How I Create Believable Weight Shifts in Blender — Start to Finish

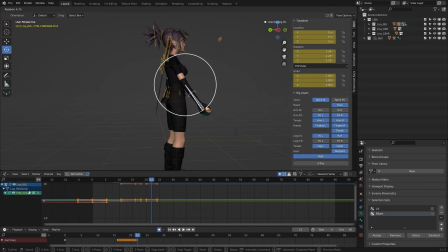And I think, this getting this arm throw feeling good, getting the catch to feel good is going to be, was a tricky part of this animation.
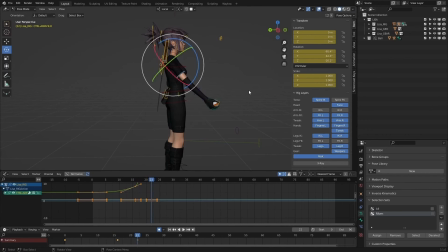And, oftentimes when, doing an animation like this where the body mechanics of it are, simple, there's not even a step going on.
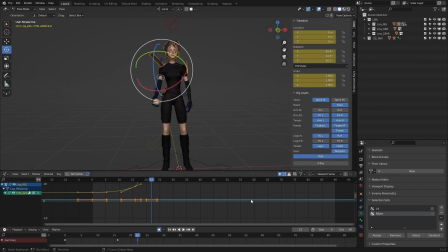There's just sort of a weight shift from one foot to the other. So again, kept it really simple. It's not, crazy parkour movement. She's not stepping around in the scene.
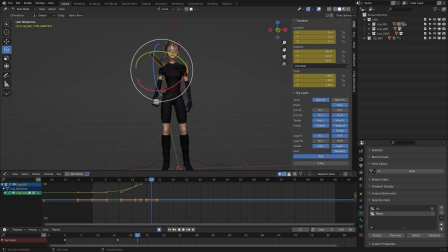She's literally standing in place and doing this throw. But oftentimes, these very simple shots can be some of the most difficult to do because they are so subdued, and it does require to
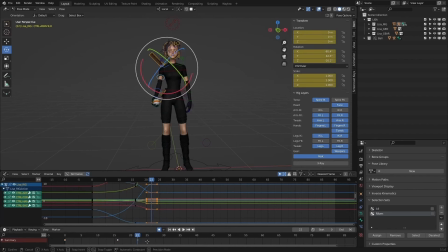really pick out those minute details that can often be, overlooked in the reference, but making sure you're finding those tiny little movements of the body and adding them to your animation, pushing them in your animation as well.
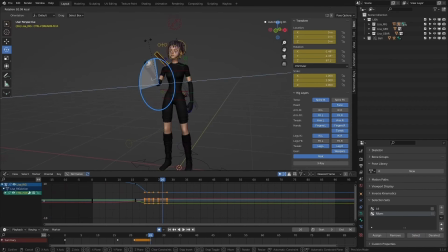And yeah, just kind of basing this off the reference here of, where the arm is at these frames. I've already established the movement of the main body.
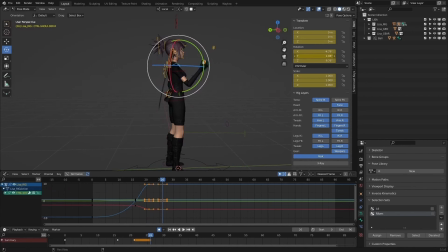So that is also helping me drive this throw and figuring out where the arm would be, as the body is helping kind of drive that motion there.
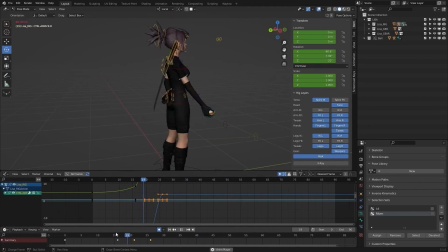And obviously this is feeling really rough where it feels like the upper arm moves, stops, and then the elbow moves. So it feels, you know, way too offset from each other.
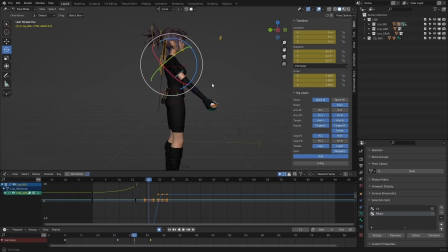It feels very robotic. Obviously this is going to be more of one kind of fluid motion with the hand. So here I'm trying to remedy that a bit and trying to get something that feels a bit more natural on that throw. And I think that already starts looking quite a bit better. Just making sure the movement on the upper arm is not stopping.
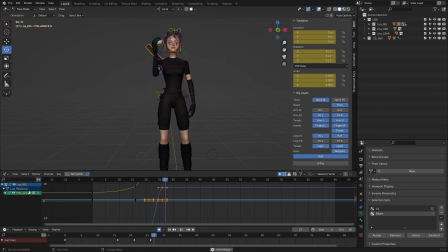Where, before it was like the upper arm moved, then the elbow moved. So just making sure it, has a smooth transition there.
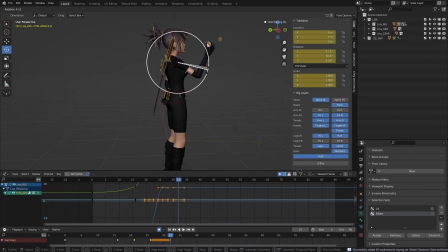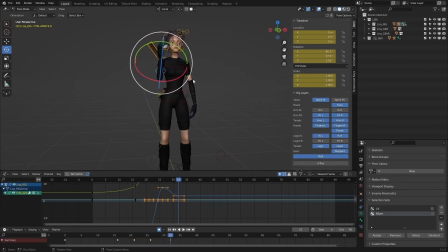And I think here is the transition where I think the ball should be already out of this hand. So I think now it's kind of dropping that arm a bit. So I'm kind of just establishing that here.
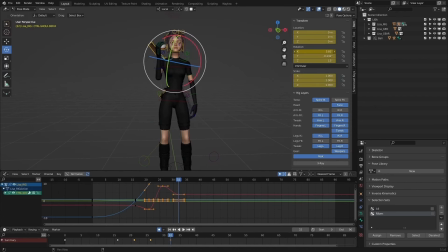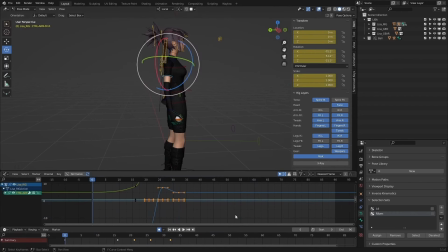I think already that was looking too harsh on the drop. So kind of just dialing that back a bit.
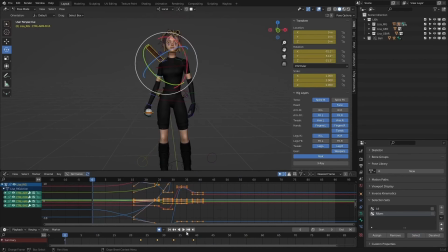It looks like I'm actually just retiming this a bit. Felt a little offset from the chest, like it was happening too early. So just tweaking around the timing just a little bit.